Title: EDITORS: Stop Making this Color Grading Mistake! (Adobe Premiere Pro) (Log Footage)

So maybe pull some blue out of the highlights, get that golden look. And you kind get the hang of how this all plays together with experience i know looking at the graph can be all difficult to understand what's going on but you also understand what colors look good together like you don't want
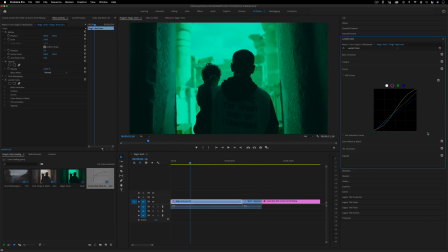[8:30]
just a nasty blue like this um pulling all the red out i
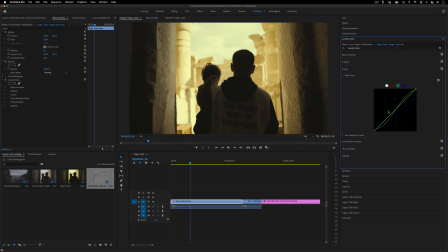[8:36]
mean depends usually subtle is better and you can go back and keep adjusting the contrast in different ways and this is kind of the art of coloring and color
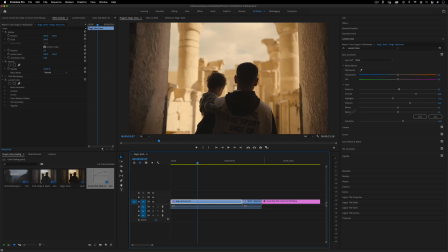[8:47]
grading in general is this pushing and this balance back and forth of things you see that there's a big difference here between this image and this image so many times you'll see stuff go out
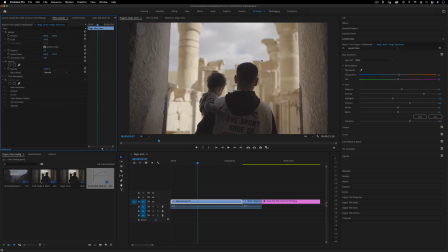[9:03]
with just this gray look or maybe this maybe with like 10 of this because people really haven't pulled all the contrast back into that flat footage that log footage and then colored it they've maybe just kind of it's more of a washed
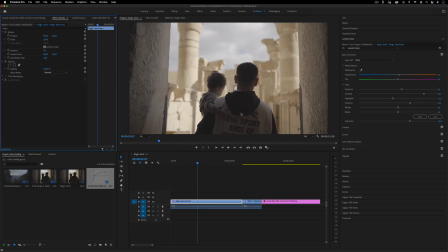[9:20]
out color um so there's nothing wrong with the washed out look and the problem the thing is too with these fancy cameras this footage still looks pretty good like it's sharp the the the camera quality is good but it's not finished grading yet so so something like this has a lot more mood
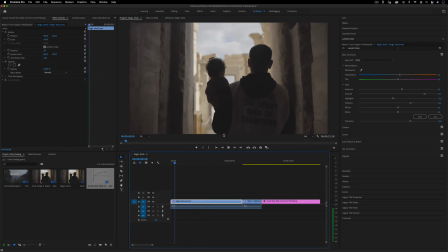[9:39]
and feeling to it then something gray like this like the gray of the footage almost makes it blah and i just happen to choose
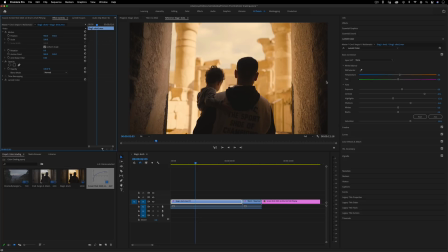[9:47]
this golden brown color grade but if you want to make it blue and cold or like an old memory that's that's the thing with color grading you can decide the mood that you want and there's all different other type of tools beyond just curves i can i can even use the shadows
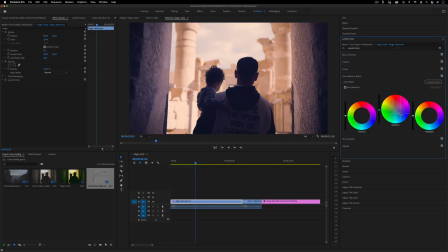[10:04]
slider highlights mid-tone shadows there's different ways to color grade you don't have to use them all at once but there's just different tools for you just keep it subtle bring the contrast back in finish color grading your videos and don't put some really disgusting strong grade on it if it's not what the video calls
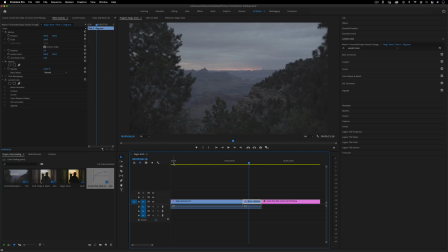[10:23]
for so my name is justin odisho if you enjoyed this video and you want
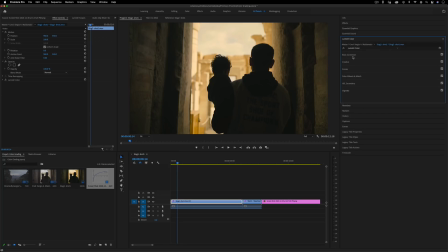[10:28]
to dive more into these tools i have full videos specifically going over every single slider in the basic correction and creative and all the Lumetri color panels that's how to color correct and the basics of how
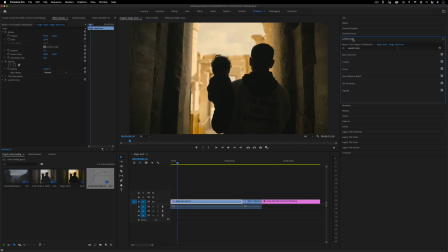[10:41]
to color grade on my channel I have playlists going over a lot other stuff with color grading so thank you so much for watching subscribe to the channel for more and I'll see you in the next video